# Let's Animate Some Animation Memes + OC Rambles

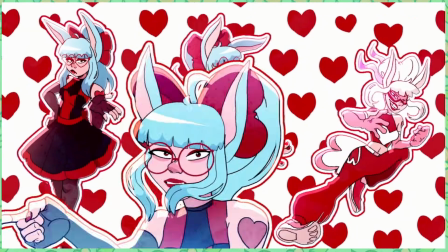I also drew the sprites of her in the same software, then for these 2 animations of her, created this quick 2D puppet rig in Blender. Speaking of animating things in Blender, one day I was scrolling on social media and of course, yet again, I saw another animation trend going around, and at first I wasn't going to do it, but I caved. However, this time I wanted to create an animation meme of another anime that I really like,
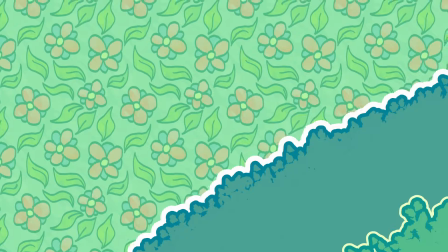called Mob Psycho 100, which is a show about a middle schooler, Shigeo Kageyama, who was born with psychic powers.
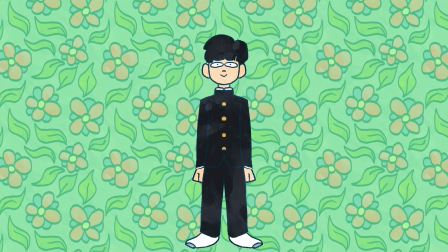He has a goal to become stronger without relying on his powers, to be able to ask out his childhood friend, who is extremely popular, Tsubomi.
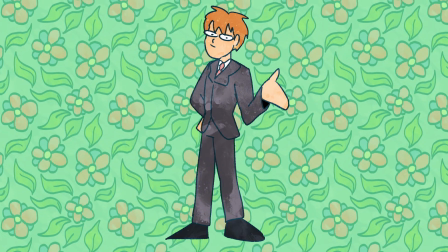Mob also works part-time for his mentor doing exorcism jobs.
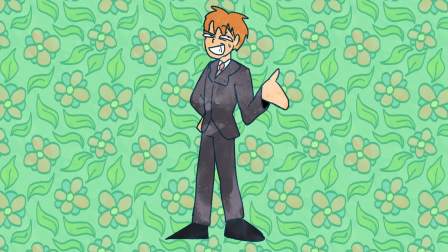His mentor, Reagan Arataka, who totally has spiritual powers by the way, and would never lie about anything.
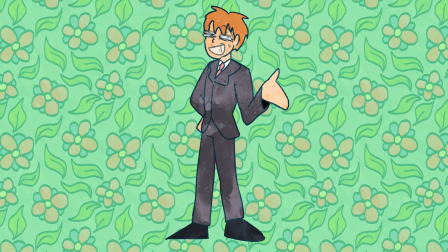Reagan strives to be popular and famous. He has also got to be one of the best anime characters ever.
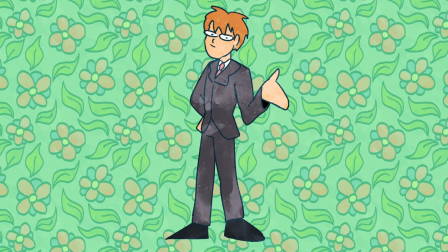He's just super funny, and Reagan and Mob's relationship is super heartwarming.
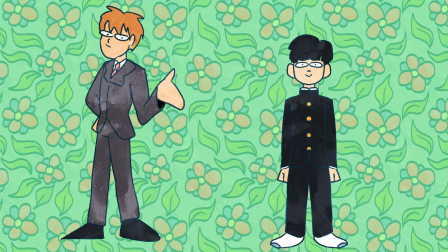And the separation arc in season 2 absolutely emotionally destroyed me. The show really focuses on growing as a person, how people are able to grow and change, and not to mention the animation and the fight scenes are so good. I adore this show and I slept on it for so long it's not even funny.
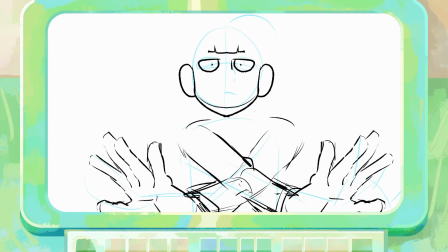Anyways, for this meme, basically it features a character or characters doing a little dance, and I thought I would animate Mob, Reagan, and Dimple, who is an evil spirit.
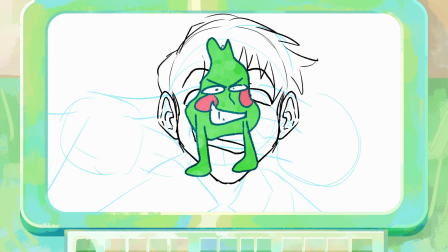He also has some questionable ideals and goals, but he's so goofy.
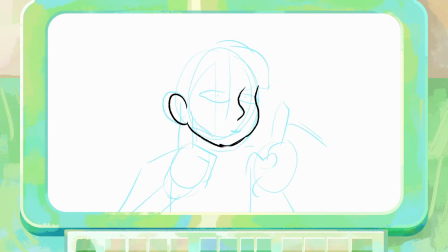I feel like Reagan wanting to be popular would cave into internet trends, had this show taken place during the current modern day, where the internet is unescapable, and Reagan would make Mob and Dimple join in for fun,
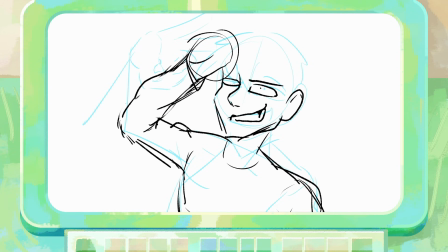even though Dimple cannot be captured on camera. For this meme, I wanted to experiment with tweening in Blender.
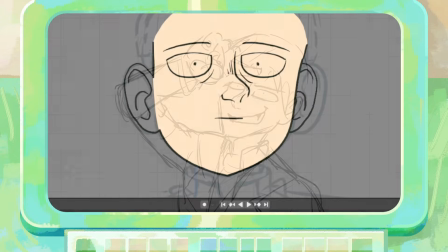So after storyboarding in Krita, I drew out the characters piece by piece in separate grease pencil layers.
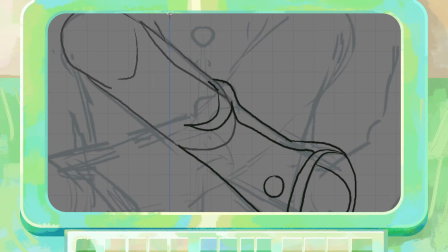But instead of creating an armature like I normally do when I rig, I decided to use pivot points of each piece and use them to rotate the character's limbs.
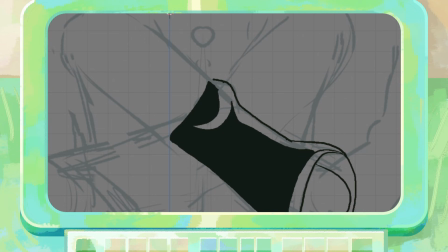Then I would parent that to another piece. For an example, for Mob here, his hand's pivot point is where his wrist would be,
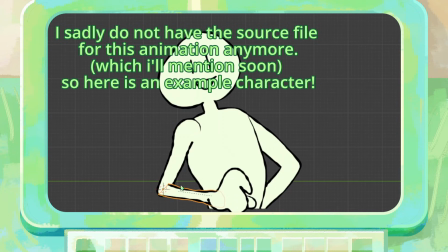then his hand is parented to his forearm, which the pivot point for that is placed where his elbow would be.
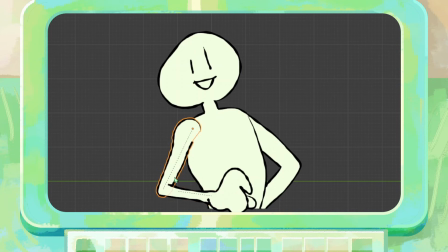Then his forearm is parented to his upper arm, which the pivot point for that is where his shoulder would be. And then his upper arm is parented to his torso.
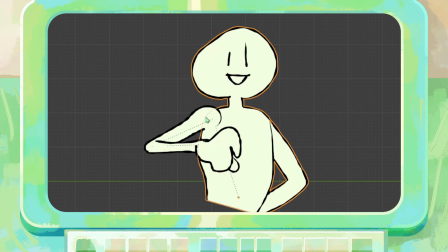Then, I swear I'm going somewhere with this, when you rotate his arm, the pieces move like an actual arm would. This method is really quick for more simpler projects like this, and shot 1 is complete.
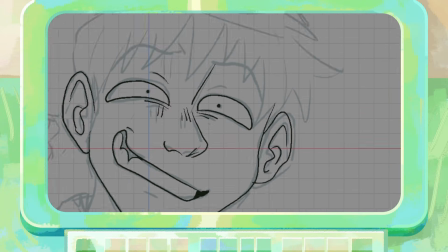For animating Reagan, I used a storyboard sketch and drew him into separate grease pencil objects to help with tweening. I didn't draw his full arm as you wouldn't be able to see it in the camera view, so he kinda looks like he just has 2 floating arms.
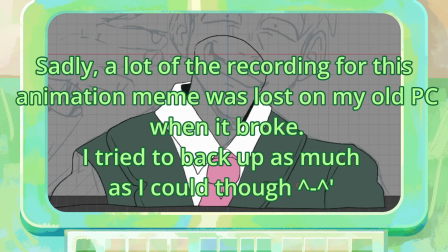As Reagan moves, I used Blender's sculpt tools to increase his smirk and to smear his hands to make the animation look a little less rigid.
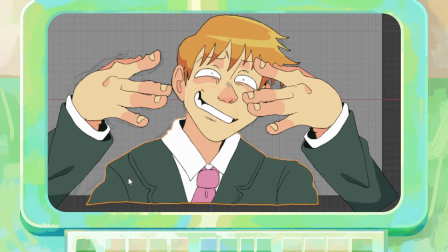And because I used the sculpt tool to help budge over some vertices that make up this drawing, I interpolated the vertices movement to help smooth things out.
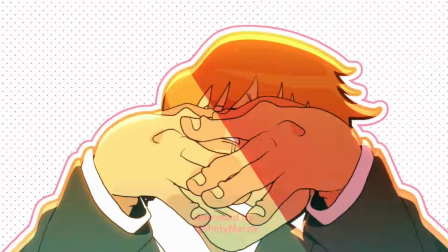And here is shot 2.
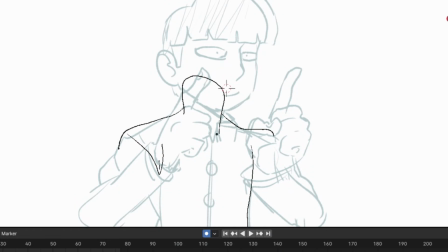For shot 3, Mob points his fingers back and forth, and since the movement was really going to be in his forearm, hand and head, I made the torso and upper arm only one piece,
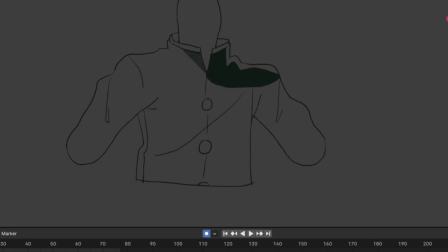and the other 3 separate. With the pivot points in place, I animated Mob. When it came to animating his hands moving back and forth, I used Blender's sculpt tools, which is basically the liquify tool in other art programs, to add a little bit of movement to his finger to give it a little bit of bounce.
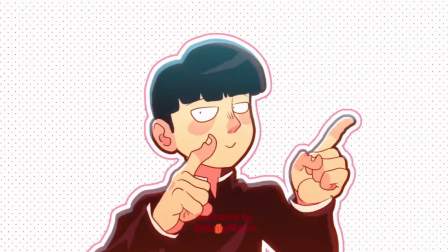I also sculpted his hair slightly as well. And finally, frame 4, Dimple.
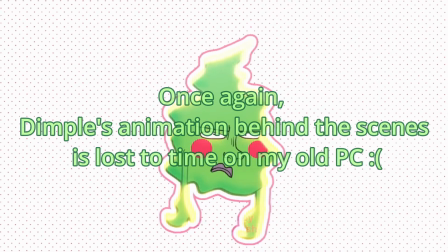He kind of intimidated me to animate with his wavy body, but I decided to draw it out as a separate grease pencil object from his face and arms. Then I added a wave distortion effect to his body, and then I proceeded to draw out the rest of him, giving it closely to how he looks in the anime. Then I animate him floating up and down to give the illusion that he's levitating.
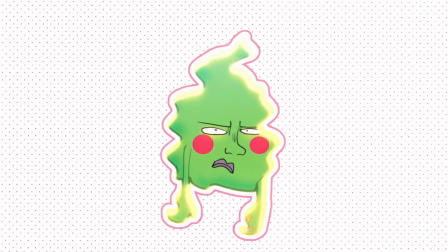Originally he was going to wear sunglasses, but I thought it obscured that fed up of Reagan expression he has, and so I chose to go without it.
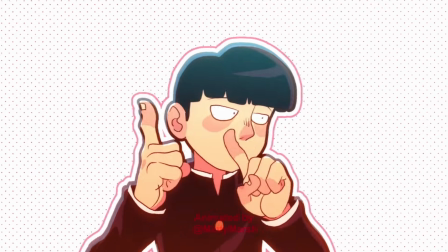Finally, with all of the animation complete and some quick compositing in Krita and DaVinci Resolve, the second animation meme is finished. Alas, we are here, the final animation meme that I'm going to be talking about today.